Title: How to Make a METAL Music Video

So, disclaimer over. So I wasn't given money to make this, I actually did the music video for free, and I put my own money into the video just so I can do this video for everybody to learn from.
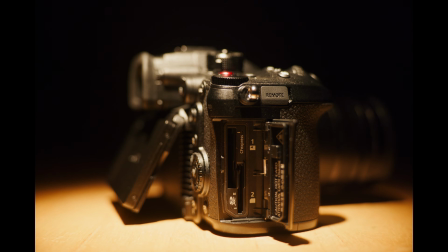259s
A wonderful camera. I'll go into more specifics at the end of the video so you don't get bogged down with all that stuff, but lighting is super important. So right now, for instance, I have one light right here. I have one light right here that's kind of just giving me this backlight, and then I have one light in there that has what's called a gobo on it. So a gobo is something like this. So it's something that you put in the front of a spotlight and it creates some sort of shape in the light. So if I take the gobo out, what's really important is putting the light in the position that you'll get the most cinematic shots.
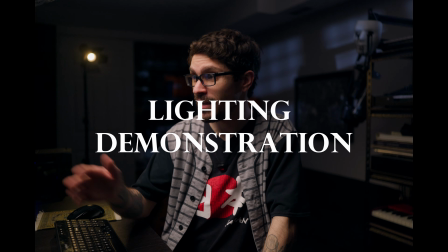287s
So what easier way to demonstrate lighting than by an alien creature I've made here in Blender.
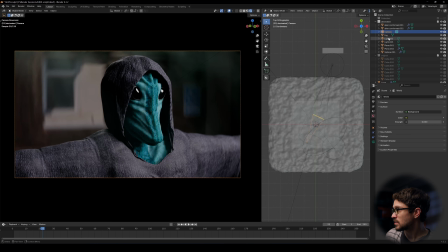293s
Our main light source right here
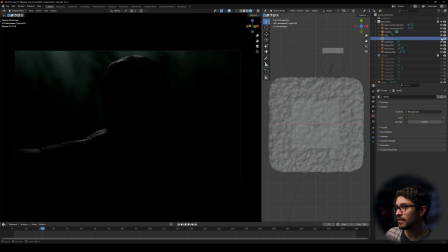296s
We've got backlight just to kind of give a little bit of that texture at the back to separate him from the background.
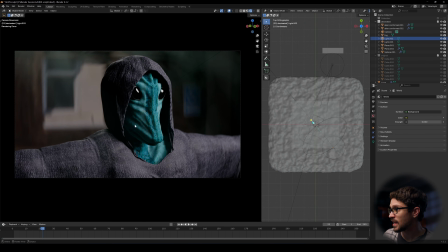302s
We have some really nice shadow work on his face and some texture, and that's because of where we have the light set up. So as you can see from the top view here, we're about a 45-degree angle this way.
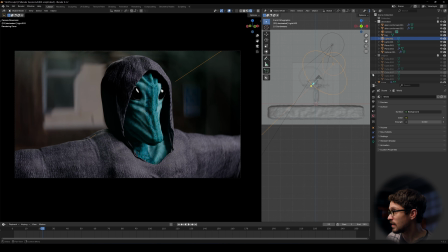313s
And then from the front view, we're about a 45-degree angle this way.
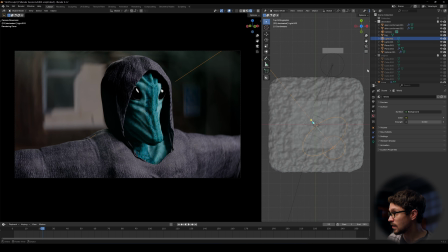317s
And to show you that the angle really makes a difference, let's now go to the top view. Let's put the light on the same angle as the camera.
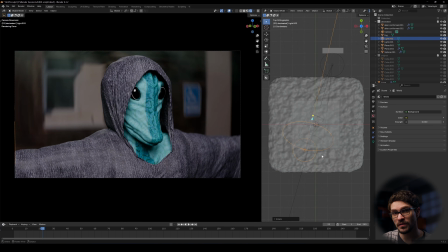325s
And look how flat that looks. You never want to shoot on the same side as the light because look how flat that works.
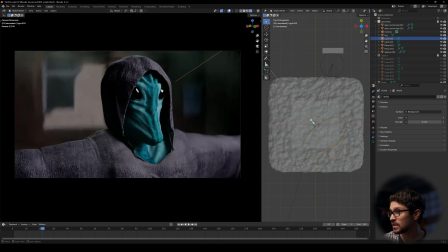331s
We want the exact opposite. We want something like that where we can see all of the shape. And that's like, there's so many things that people say, oh, that's cinematic because it's like a blurry background. Blurry background's not cinematic, it's just you spend a lot of money on a fucking stupid ass lens.
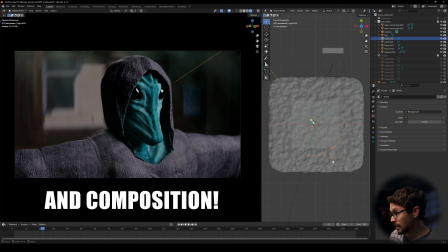345s
Cinematic is lighting. We can even demonstrate a little bit more. Let's push it even further.
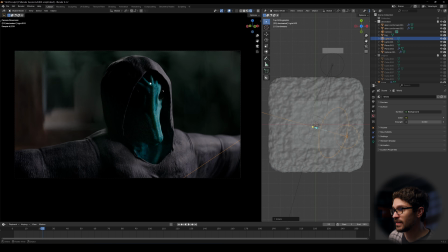350s
Let's go like right to the side. Now we're getting like a type of lighting where half of his face is lit and the other one is not at all.
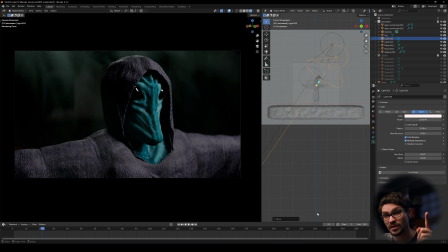357s
Super dramatic. If you're gonna take two things from this video, the first one is always shoot performance shots first, so you have a performance video at the very least.
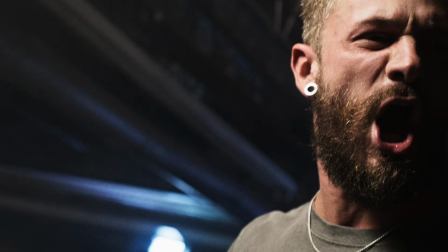364s
Second one is always shoot shadow side. Unfortunately, with music videos, the band members are moving around a lot, so there's parts in the music video where I'm shooting from the shadow side,
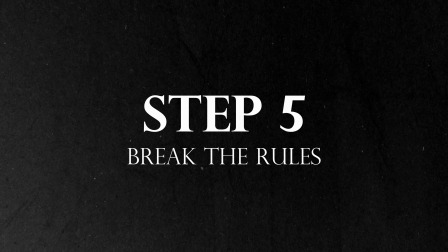373s
but they're moving around so it doesn't look shadowed because they're facing the light.
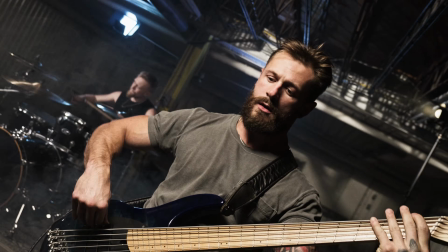376s
The big rule that we're going to want to break when it comes to metal music videos, specifically with the performance shots, is we want to break what's called the 180-degree rule. There's actually two 180-degree rules. I won't bother with the second one, but this first one has to do with shutter speed. So for those of you who don't know, we want to make sure that we have a 180-degree shutter. Whatever frame rate you're in, it's double that for the shutter speed.
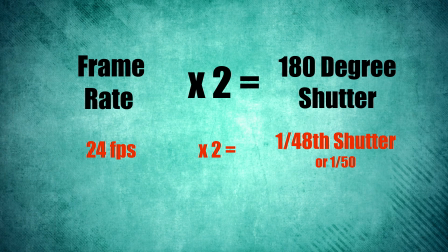396s
If your frame rate per second is 24 frames per second, you want to make sure that you have, say, 48 or as close to 48.
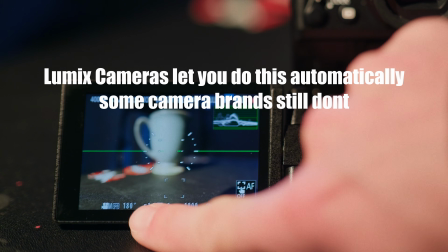402s
We actually want to break that rule and make the shutter quite a lot faster than that double speed. And the reason we want to do that is it looks way more jarring.
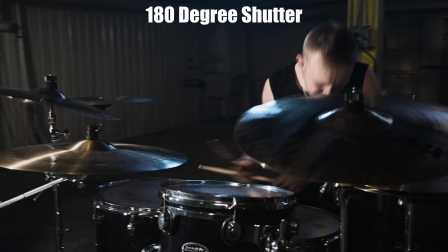411s
So for instance, here it is with the 180-degree shutter rule, and you may notice that it looks like too clean, like it doesn't suit the music.
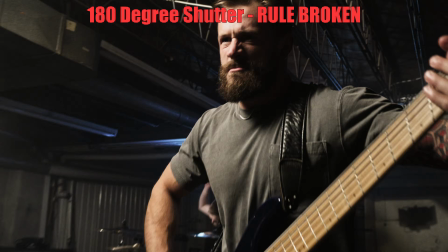419s
So here's a version where I actually cranked the shutter to, I think, 45-degree. Which I believe the frame rate would have been like 24 frames per second, but the shutter probably would have been like
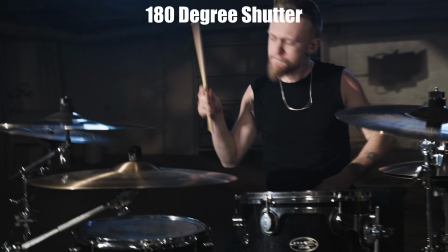430s
1/120th, like quite a bit quicker than it should have been, and it just makes it look more jarring and it matches the music way more. So luckily Panasonic Canada also gave me a few lenses to use for this music video. We used the 8-18 micro four thirds.
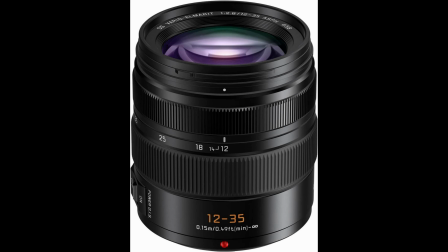443s
It's an f2.8 to f4, I believe. The 12-35, which is basically a 24-70 equivalent. 35-100, which is the 70-200 f2.8 equivalent. When I wanted more compression, I would switch to the 70-200 equivalent.
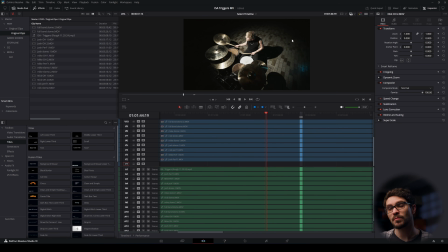460s
That's definitely a 70-200 look. These shots were probably the cheapest look out of all of the entire music video.
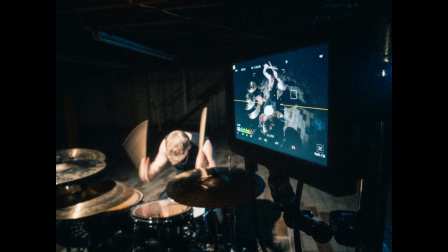465s
This was the 8-18. I really like that wide lens. I shot at 8mm, which is a 16mm equivalent.
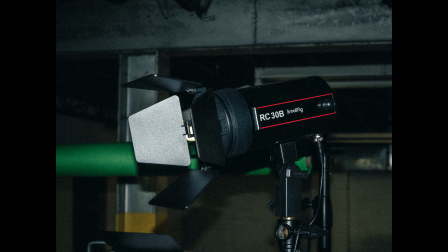472s
And then I used these really cheap lights, kind of spotlit it on them.
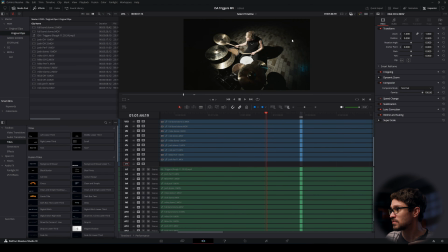477s
And then I had like a little cheap newer blue light just over here, just to get a little bit of extra sauce on the ground.
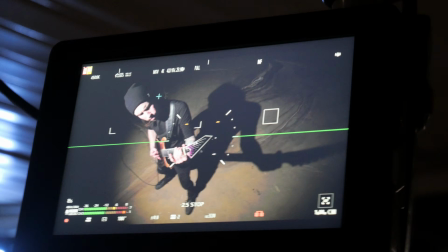483s
And here's some little shots of what the setup of that looked like. Really simple.
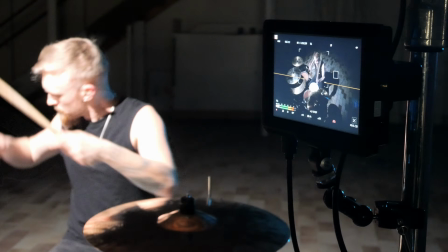487s
I just put the camera on a C-stand pointing down, light on the opposite side, always lighting from the shadow side, and then I really wanted to use shadows.
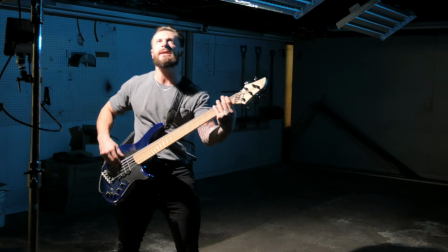494s
Shadows were like a big part of what I pictured with this music video.